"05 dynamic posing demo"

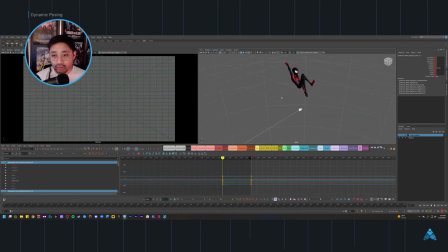I almost forgot that on -1, on the frame -1, I'm going to set a key where everything is just set to default. That way I have a bind pose in case I need to change, which I most likely will, how these work.
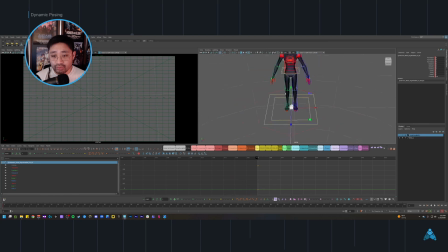These are all currently in world space. I might need to constrain them to the hand. I'm going to worry about those later. I'm just going to focus on the poses for now. So I'm getting the majority of the limbs in place, and I'm starting to match the gesture closer to what I want. But I also want to make sure to pay attention to what the body is doing and making sure to work in some mechanics in there.
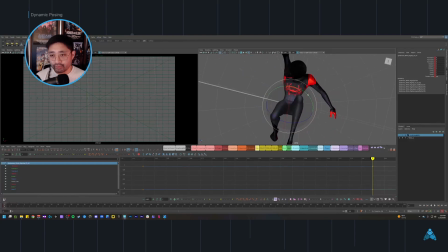So with this leg being up, obviously I would tilt the pelvis up a little bit this way. I would probably tilt it a little bit this way in Z also. I can correct the orientation of the legs after I've pose the waist since it's not in world space, and I don't mind that so much.
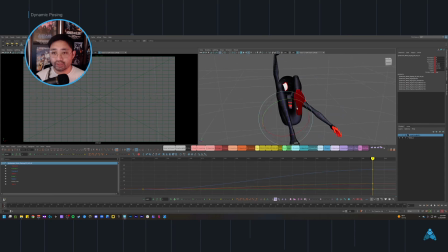I also want to get some crossover in the legs too, just so they're not like straight out. Introduce like so a little bit more complexity and a little bit more just mechanics and how like the body tries to counterbalance itself through like a move like this.
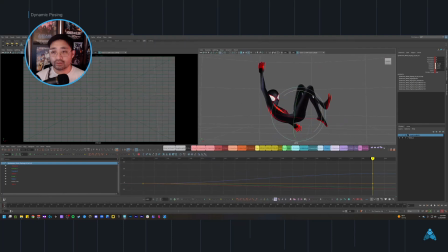I'm beginning to lose the knees a little bit, so I'll get that back a little bit. And then I think I want to make this a little bit more dramatic because like the proportions of the rig aren't necessarily going to give me, I don't think, exactly what I'm looking for, but I can get close.
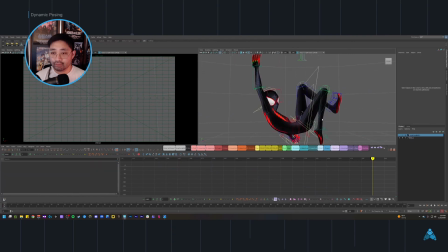Or at least something similar. Might be able to use, is it this? So I think I'm going to make a selection set for this. Yep. I'll put this here.
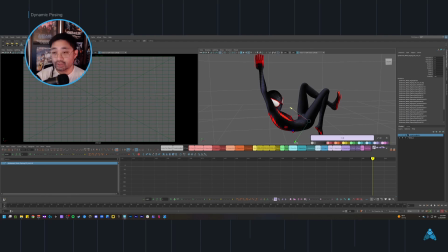I'll make an opposite selection set. I just use a shortcut to select the opposite control, and I'm making another selection set. Trying to put it up here. Maybe this color.
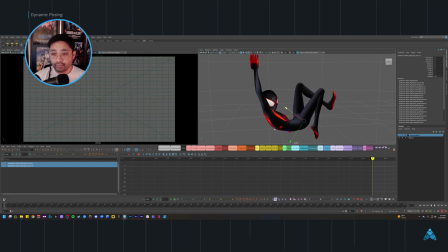That way it's closer. Nah, we'll put it there. And then I select that opposite, and I'm going to add this to my all. That way I have this keyed here, and then I'll zero it out here. I have a shortcut for reset also. Reset being reset pose.
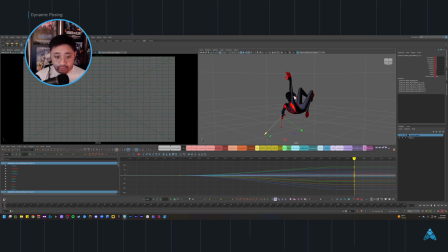This, where is it? Here it is. This button right here on Animbot. It'll zero out all of the transforms and rotates. I believe scale too, depending on what settings I have.
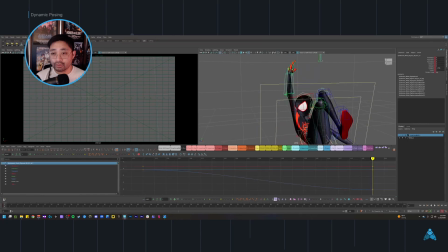Okay, cool. Another thing I was looking at too, I wanted to make sure that I'm rotating this in the right direction. So this is a hinge joint, the elbow in particular, and I want to make sure I'm respecting that, especially because the texture on Spider-Man is going to be pretty important.
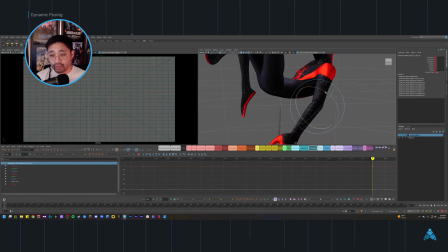So if I begin to rotate the forearm in a direction that it doesn't normally rotate like this, right? I would normally get some pretty ugly stretching, and you don't necessarily know where the elbow is at this point. So as much as possible, I always try and keep this limited to its actual
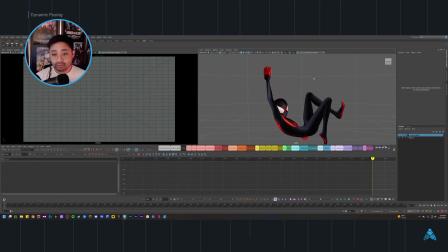like anatomical function, which is, just a hinge. Okay, so let's get a bit closer. And even during this stage, I like to take the time to like sculpt out and really make nice hand poses. I don't like saving those for later.
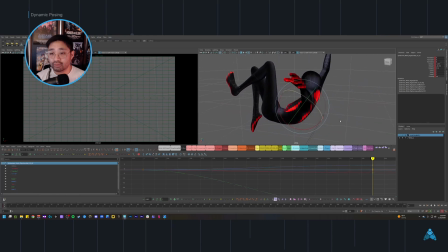I find that the earlier you make them and the nicer you make them, like the first time, the less actually cleanup work you're going to have to do later on. So let me get the arms going first. I'm not quite sure where I want to put this arm yet.
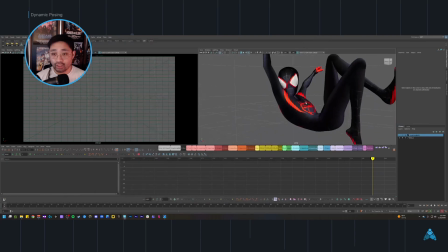I'm going to guess that I'm going to want a little bit of twist out of the torso.
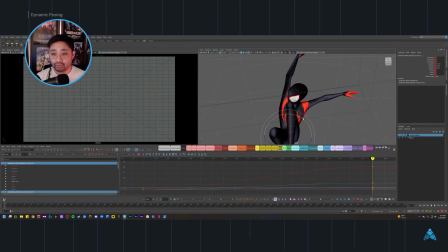So probably, okay. I'll probably bring this back in RZ. Maybe a little bit of both. Still want him to be center. Yeah, that feels really good. See how far we can get.
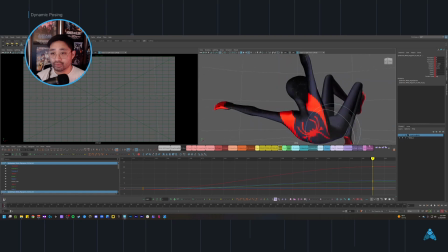That's very good.